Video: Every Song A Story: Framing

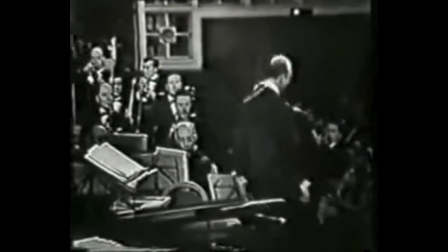Hi, I'm Ewan Spence and with that nod to Tony Zhu, this is Every Song A Story, Framed.
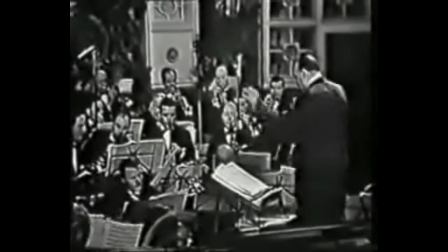Perhaps the title gives it away, Every Song A Story.
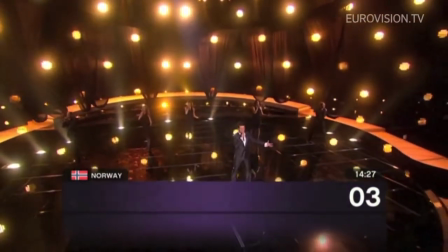Put simply, this whole collection of essays is the idea that every Eurovision song, if it wants to make the most of its three minutes,
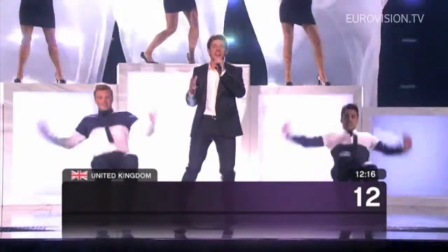needs to tell a story through the music, the lyrics and in visual storytelling techniques.
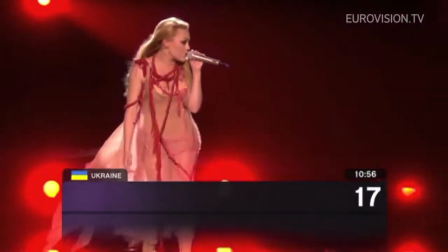Those techniques are used throughout film and TV productions and they should be used at Eurovision as well.
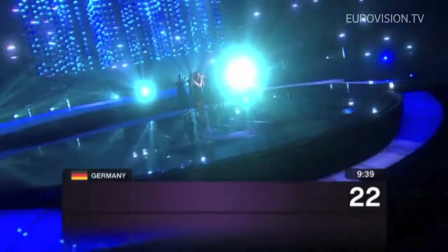Here's a quick guide to framing your story on the screen by thinking left, centre, right.
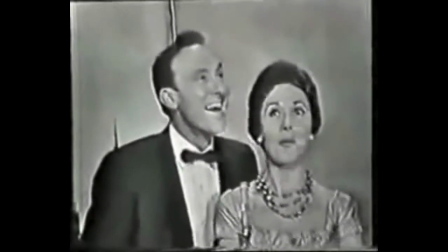In the olden days, duets, no matter the story, were easy to stage.
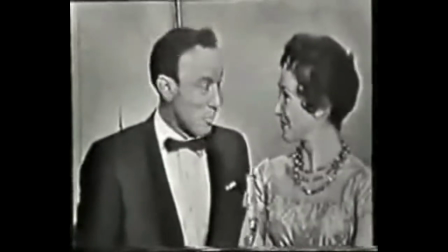You put the couple in the centre of the screen, you locked a camera and you let them tell their story.
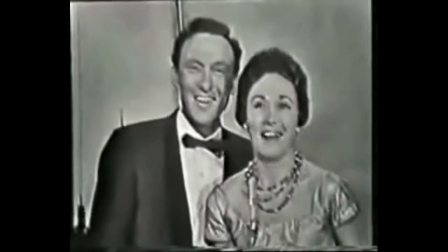As audiences became more visually adept and technology became readily available, you could add another layer to the storytelling through framing.
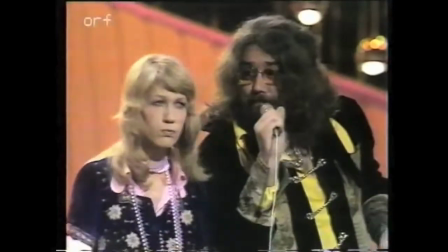You might still tell a story through song, but now you could show the story as well.
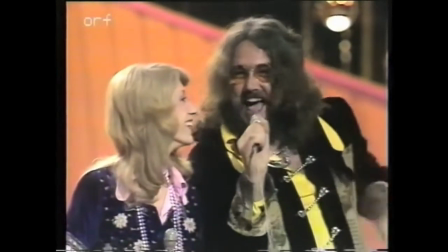Put very simplistically, if you couple this together in the story, you frame them in the centre.
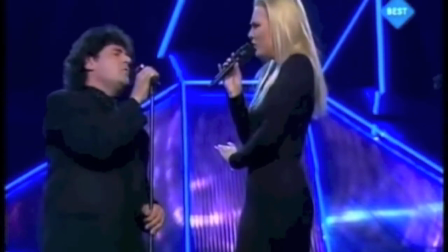If they apart, mentally split the screen into two sides, place one character on the left and one character on the right.
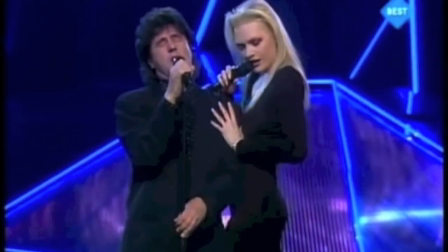Your duet storylines are simple. Are they coming together? Are they trying to stay together?
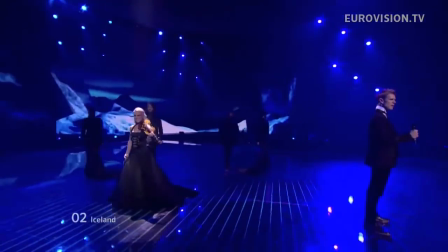Are they trying to reconcile the relationships? All these can be represented by where they stand and how you frame them.
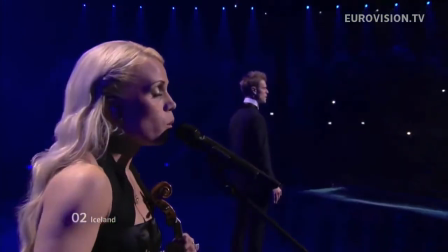Left, centre, right.
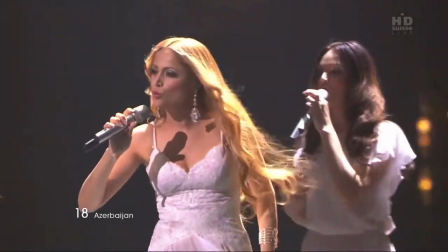individuals sing in the center but couples if they are apart will
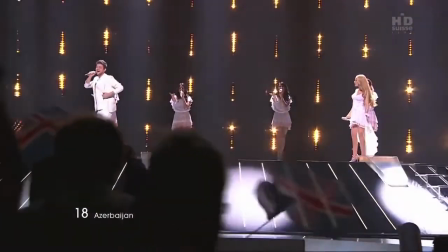sing on the left and on the right before moving to the center to signify a growing relationship.
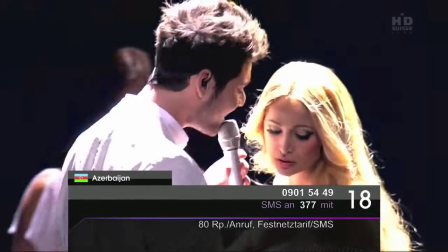You might want to bring one singer into the same space as the other I could start with a simple look into a space
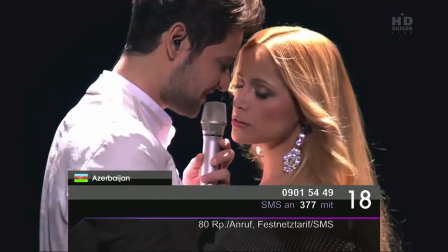and then a movement into the same space to invade to occupy that space.
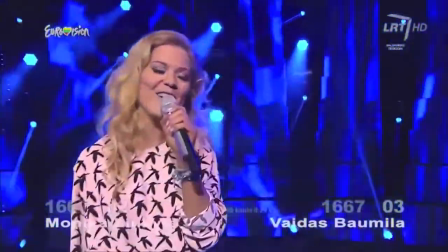Here's Valdez and Monica's duet of this Time, this year's Lithuanian song.
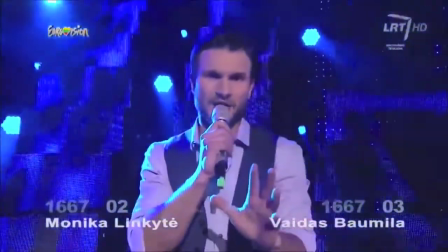Know that we have two individuals to start with. They're both centre. Both look screen left before exiting screen left.
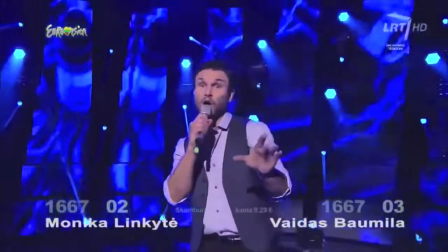There's consistency of movement, as we talked about previously, and we have the start of the storytelling.
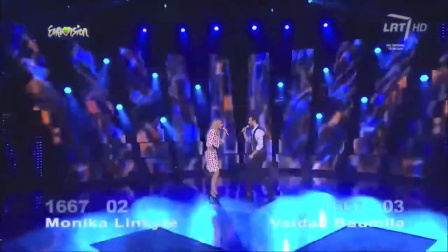There's a consistency in the storytelling. As the song opens, it is clear that Valadis is chasing Monica.
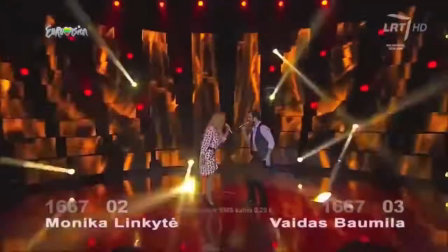Both are moving to the left. Both are moving into Monica's space.
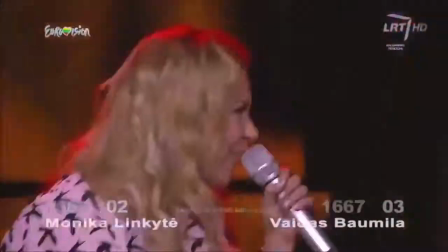Know that Monica remains the left character, throughout the song and Valadis remains the right character.
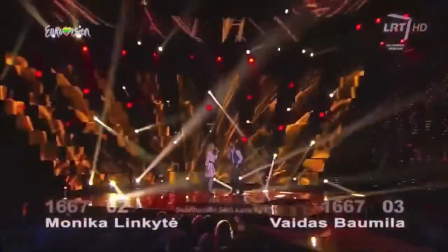They both flirt with each other by going into each other's side of the frame before returning to their own side.
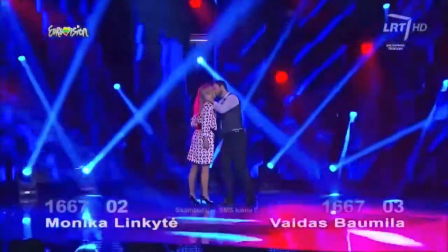At the kiss, we have centre coming into play. Will left and right join together?
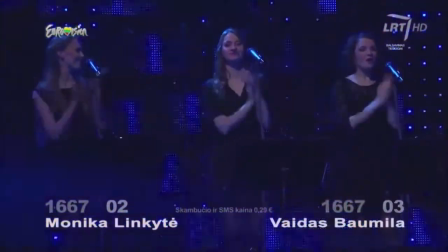Will they stay together? The tension in the story and in the song is mimicked in this war for territory,
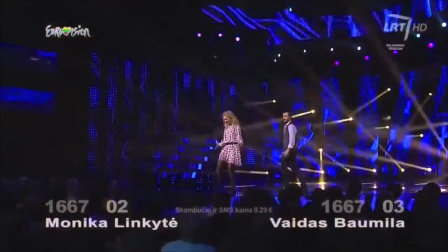which means this shot here, when the song puts them together, when the camera puts them together, when the overlap in the centre,
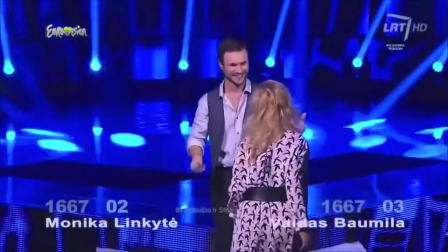should now be an obvious motif.
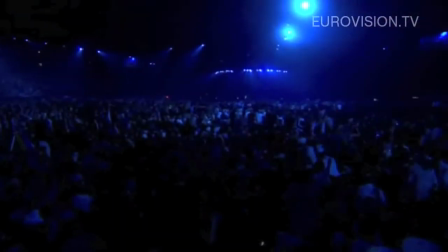sometimes it's hard to see the split in framing but sometimes it is completely obvious even
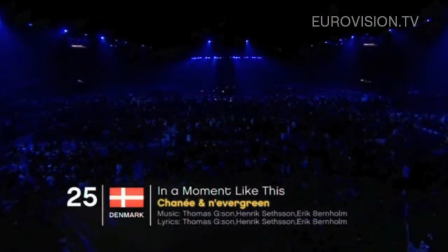to the non-cinematic eye here's a couple who are together sharing center
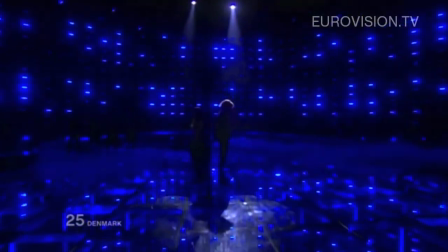but also physically apart it's in a moment like this from denmark
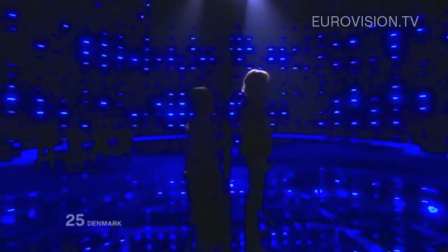chenny is taking left and andy murray is taking right know that when we
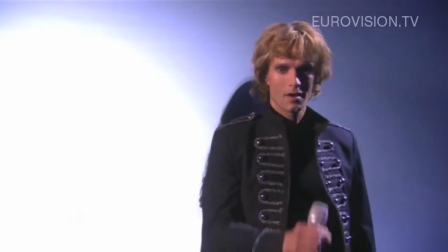do see them separately the other is still overlapping them in the same part of the frame.
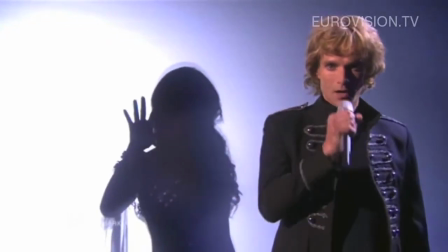They are a couple, they are divided, but they want to be together.
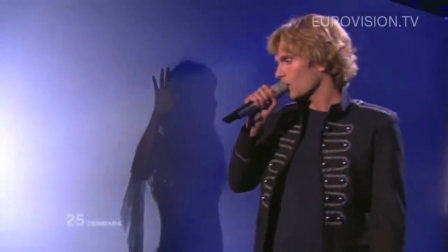The entire story is foreshadowed in arguably 15 seconds of visual storytelling,
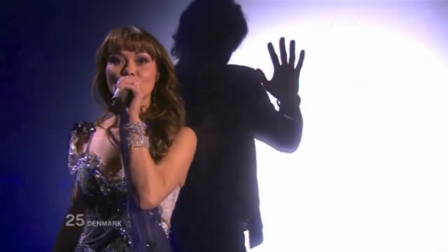and clearly is foreshadowed within 30 seconds, purely by the visuals.
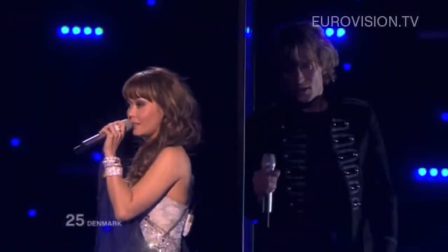Circumstances are keeping this couple apart, Be it a wall, be it being physically pulled apart,
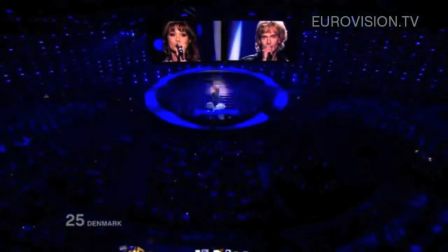or I just love this hugely symbolic dual monitor shot.
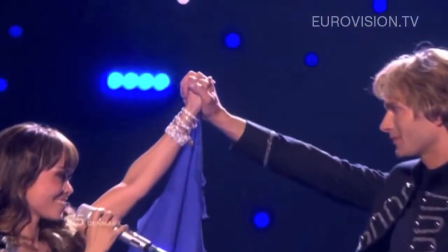Once these obstacles are overcome, we have them meeting in the centre, making a physical connection,
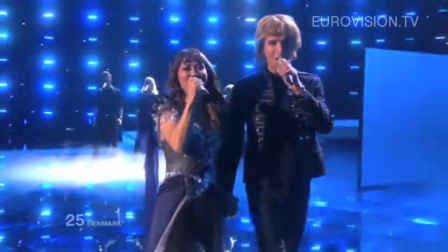removing all barriers between them, and they walk off into a heightened emotional state.
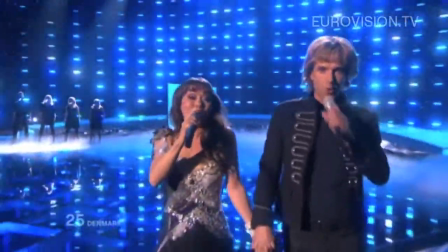They're represented with a Steadicam to keep them in the centre while they move,
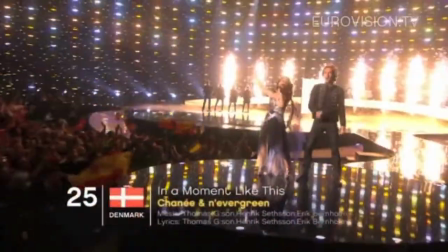the wind machine and an abundance of pyro magnify the feelings of emotional togetherness.
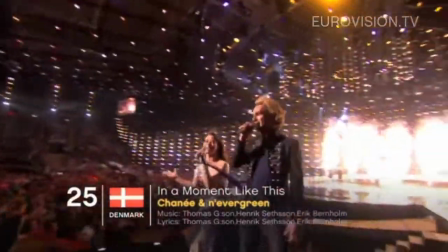But also notice here who wins. Shani comes to Nevergreen.
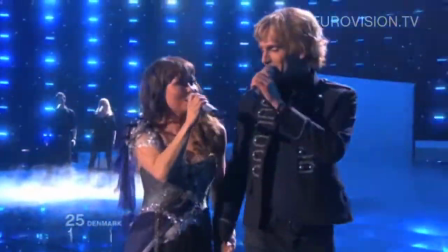She comes from left to right and stays right. The couple are right.
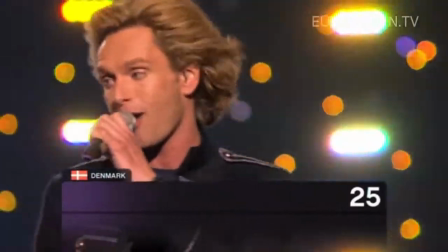Clearly when I need you to hold me and also say you'll love and never leave me,
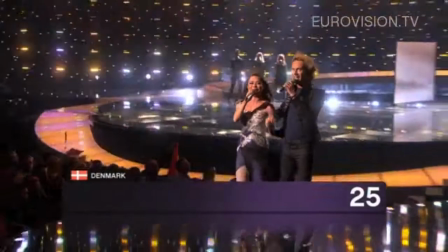I think we can see who is meant to be the dominant partner here.
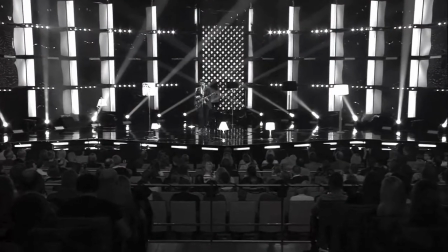to Estonia 2015 now and goodbye to yesterday this is dripping in left and
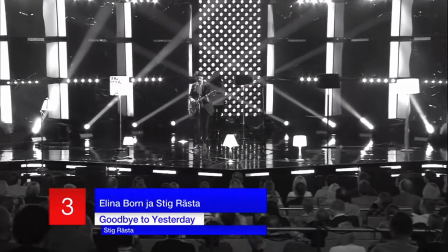right if you feel confident pause this go and watch the full video from their performance at the final of Estee La
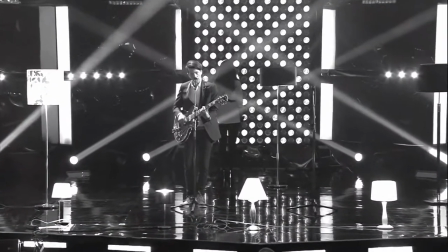Stig takes the role of left and Elena the role of right also this presentation is going to start to bring in the idea of
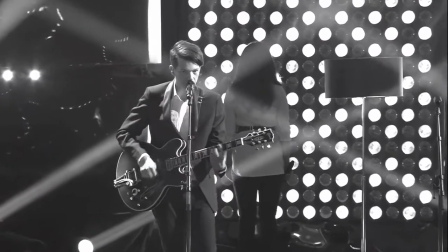depth in a shot which we may explore at a later date firstly the relationship is already broken as we start.
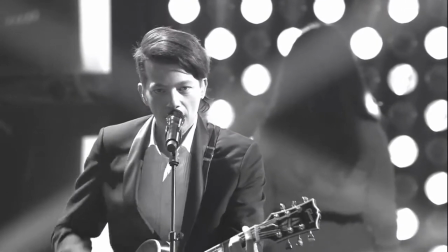Stig never claims centre. He stays resolutely on the left. Elena is locked into right.
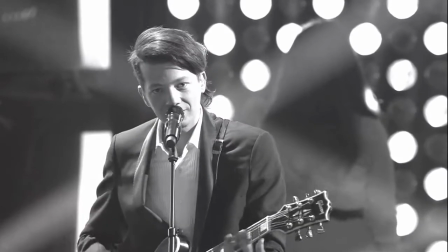Both of them refuse to take centre as the song opens.
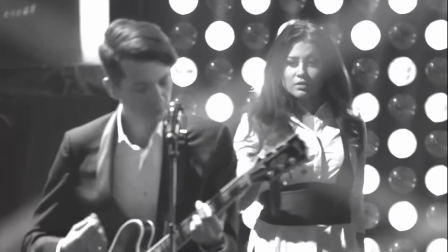And both the distance between them on left and right and the ability to have both of them in focus together
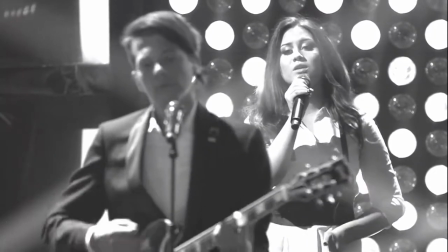because of the depth and distance pretty much dooms our lovers before we even get to the chorus.
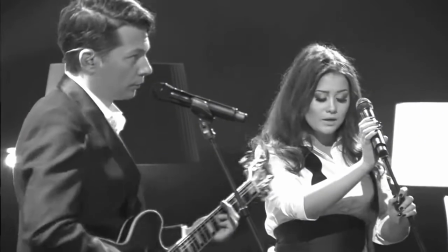Note the complete lack of eye contact with each other.
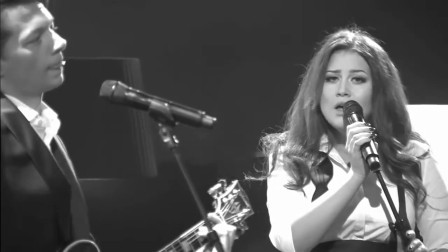Even when the space between them is compressed by the camera zoom, we have a strict left and right separation.
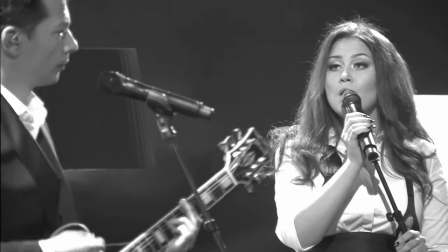Elena, in the song and in the framings, trying to pull Stig back through the camera zoom.
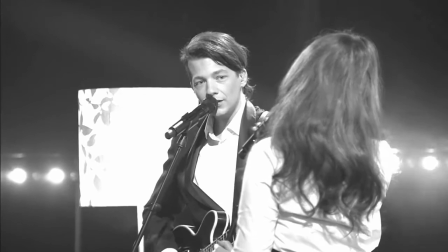Stig is fighting to get away.
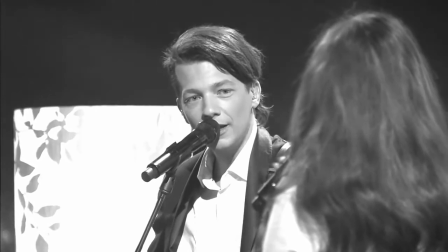Note how Elena is moving away from Stig in this shot, but also recognise that this is all in the camera work, she's not actually moving on stage. stage.
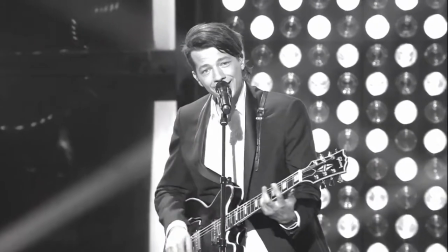The final break apart is made and we have the internal justification to the audience taking
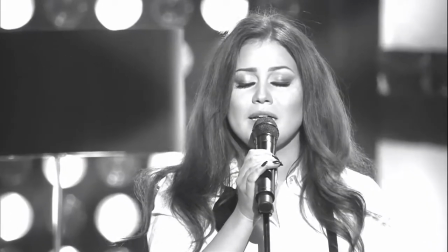place with both characters occupying centre before they return to their positions.
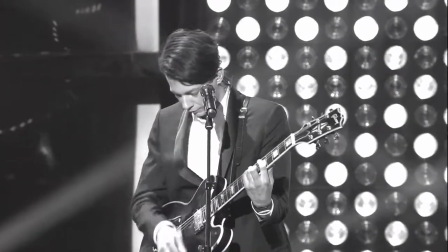As the song ends Stig and Elena are further apart than at any other moment in the song.
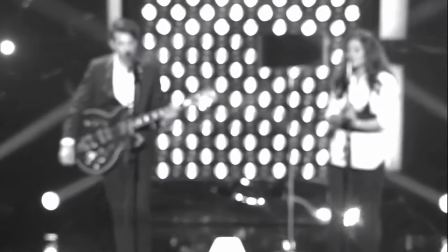This relationship is so over.
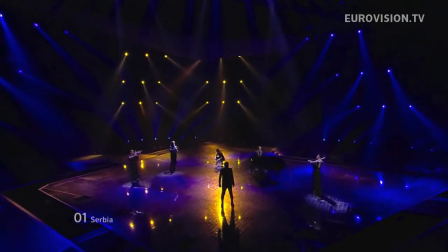While left, centre, right is powerful for duets, watch out for it to highlight other elements of his story with solo singers.
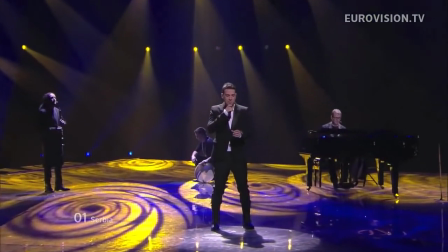The use of empty space as a second character in a ballad is a common use of this technique.
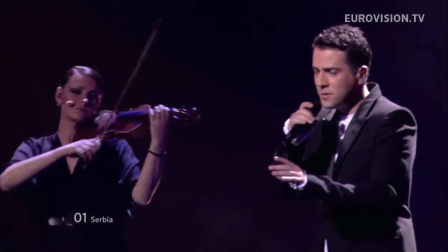While most solo performers will dominate centre, pay attention when they go left and right,
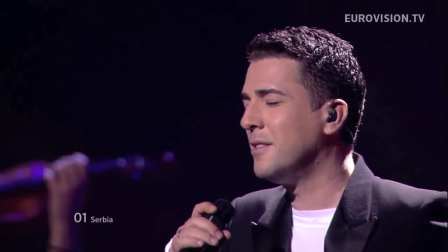when they look left and right, and how the camera moves and places them in connection with the song and the lyrics.
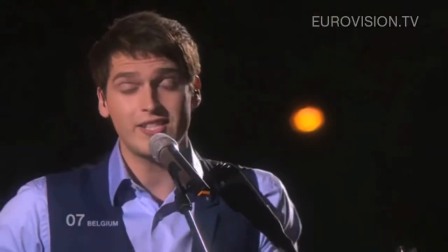What is the shot telling you? What is the intention behind the shot? It should never be wasted.
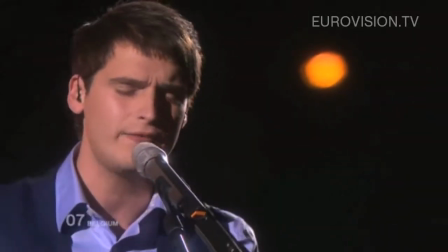Three minutes is not long. How can camerawork reflect what a song is about?
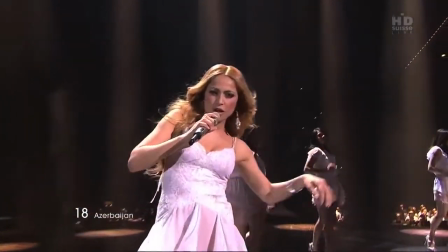If you want to know just think left, centre, right.
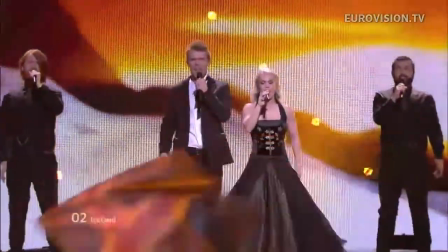I'm Ewan Spence and this was Every Song A Story. Framing.